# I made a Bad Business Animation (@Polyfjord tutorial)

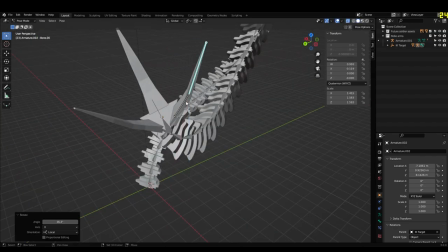this would actually work on the vest i on the custom made vest i made for the future soldier so really i just did in like a
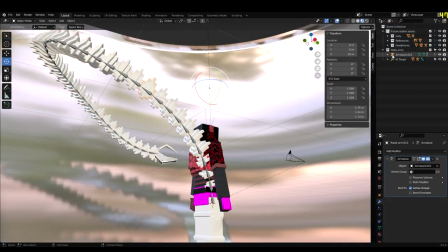funny way really i kind of like wanted two of them to stick up and two of them to stick below i think that would have made made
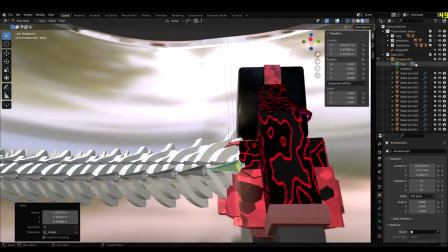a nicer design honestly and if you think of it he can kind of like slide in through narrow walls much easier i
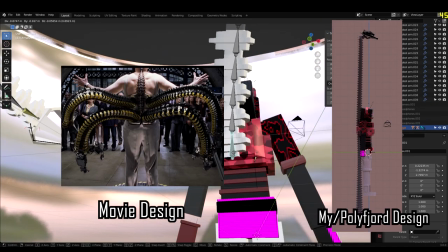know it's hard to picture it but like if his vest can make it through definitely his arms will be able to so you know i thought that would be a cool
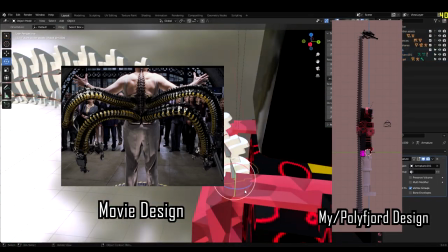design details ad so after i um so after i got all four arms attached and i played around with the animation and i played
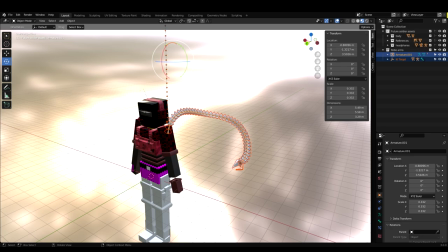around with them a bit of times i kind of understood the limits between it uh poly 4 did make a disclaimer that the rig isn't perfect there are some
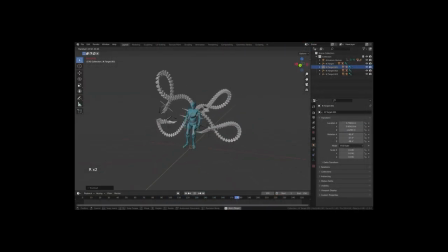limitations so if you bend one of the claws a little too far in some one way and don't rotate it enough it's going to clip through the other side because that's to correct itself there were some comments in his youtube video that did find a few workarounds through it but i never tried
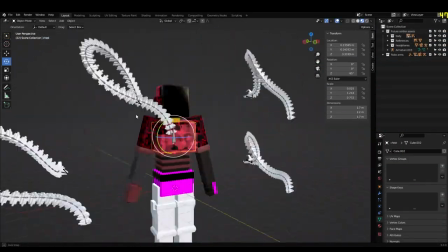any of them because like at this point i was like okay let's just get this done i'm kind of tired i'm just tired of this the main reason is
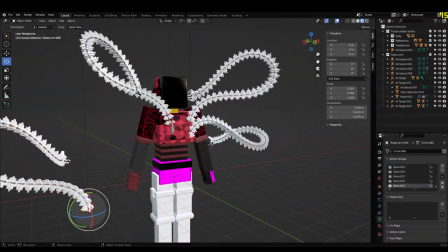that like i spent like a good 30 minutes uh trying to fix the claw in the first place but i'm happy that i got
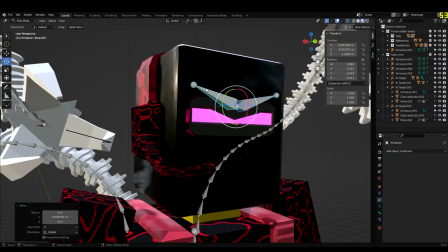this far i think it was pretty much ready for like the camera work and all that so after a while after getting some quick keyframes and just a few
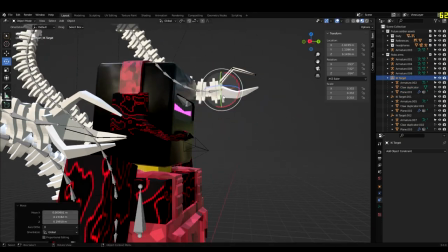shots in i basically got to work on animation so the first shot that i really wanted to do was the part where actually in
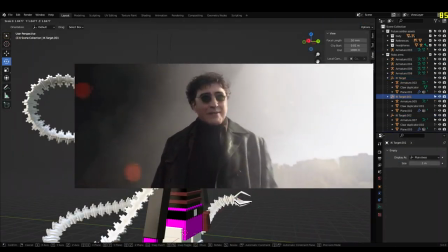no way home where doc ock actually comes out of the highway underpass and
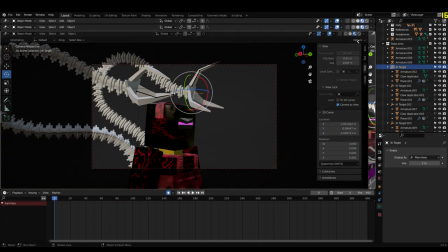like is actually revealed mainly the second shot and where he's
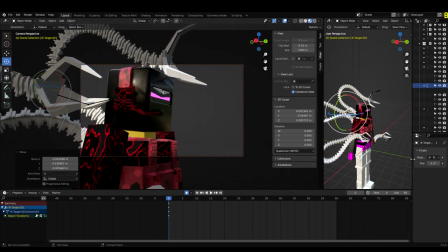actually talking to peter which i think was pretty cool like where he says what
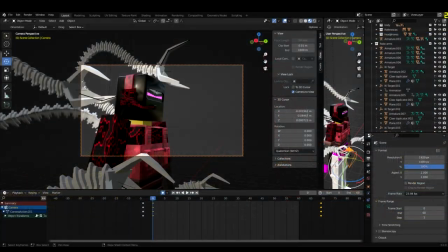have you done with my machine i tried my best to mirror the shot even
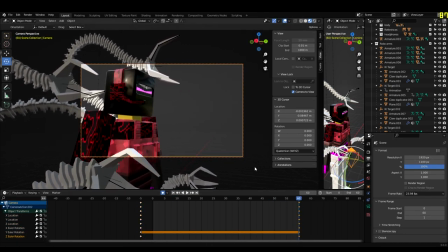trying my best to get the positioning and the rotation of the arms correct although i did a little bit of a freehand style towards this kind of approach
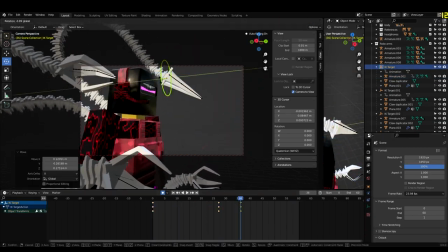uh i think most most people who watch noahome would understand the shot i tried my best to even mirror the camera work and lighting that
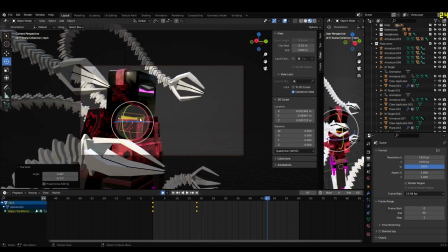went behind it but i'm no blender master or guru or anything so i just did what i could really i i don't know how i
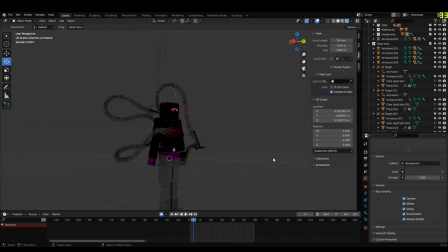did but if it looks good enough to like that you guys are watching this video then i think i did a pretty good job nonetheless less so i
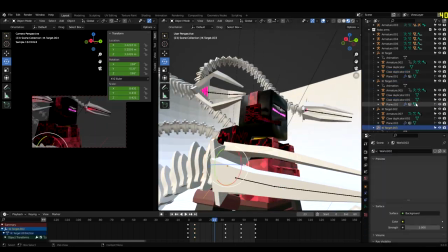spent like a good one two hours animating uh you guys can probably you guys are probably watching the time lapse video on how i actually did the animation for it
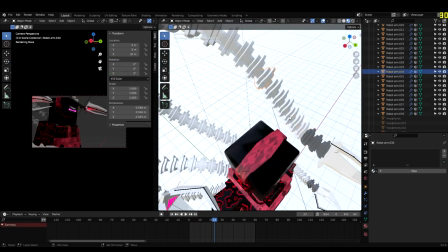so when making the color palette for this thing i kind of went for like the future soldier here with a bit of like
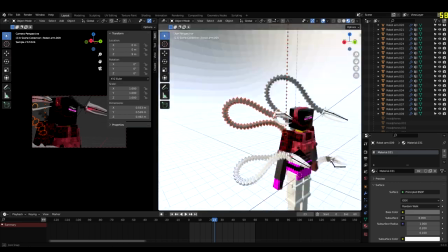a batman kind of vibe because you know i'm kind of i'm kind of a fan of batman here so what i did was i
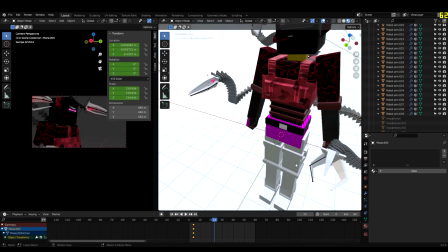kind of gave it like a steely gray i tried actually copying a bit of Doc Ock's actual like color into it so I actually got like an eyedropper I
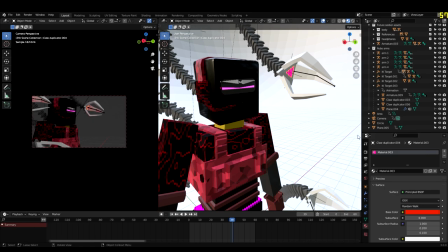got the hex code and actually inputted it so it gave me somewhat of an accurate base color to give it and then I added some I
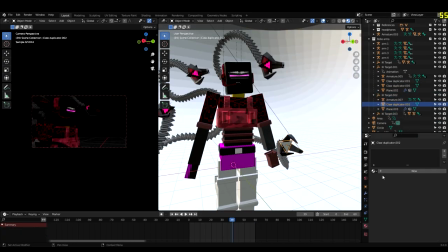lowered the roughness and added some metallic value to it afterwards that it was really all down to the claws so the claws I'm I kind of changed
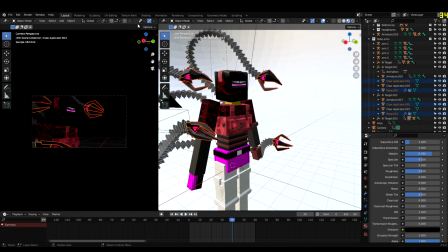it up a bit so I know in like the actual movies that Doc Ock's claws would be red or blue
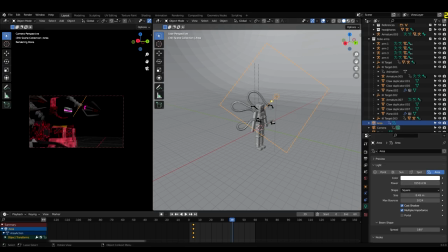depending on like who's in control of the inhibitor chip or his higher brain function in the 2004 movie I believe.
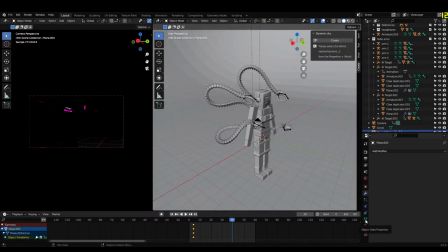I kind of went with like red here because like I kind of want to have some lore for the future soldier one day and where I
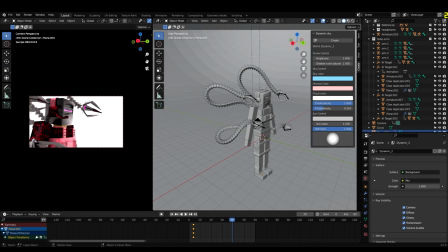actually attempt to make somewhat of a short movie like that's my final goal like in for the future soldier one day.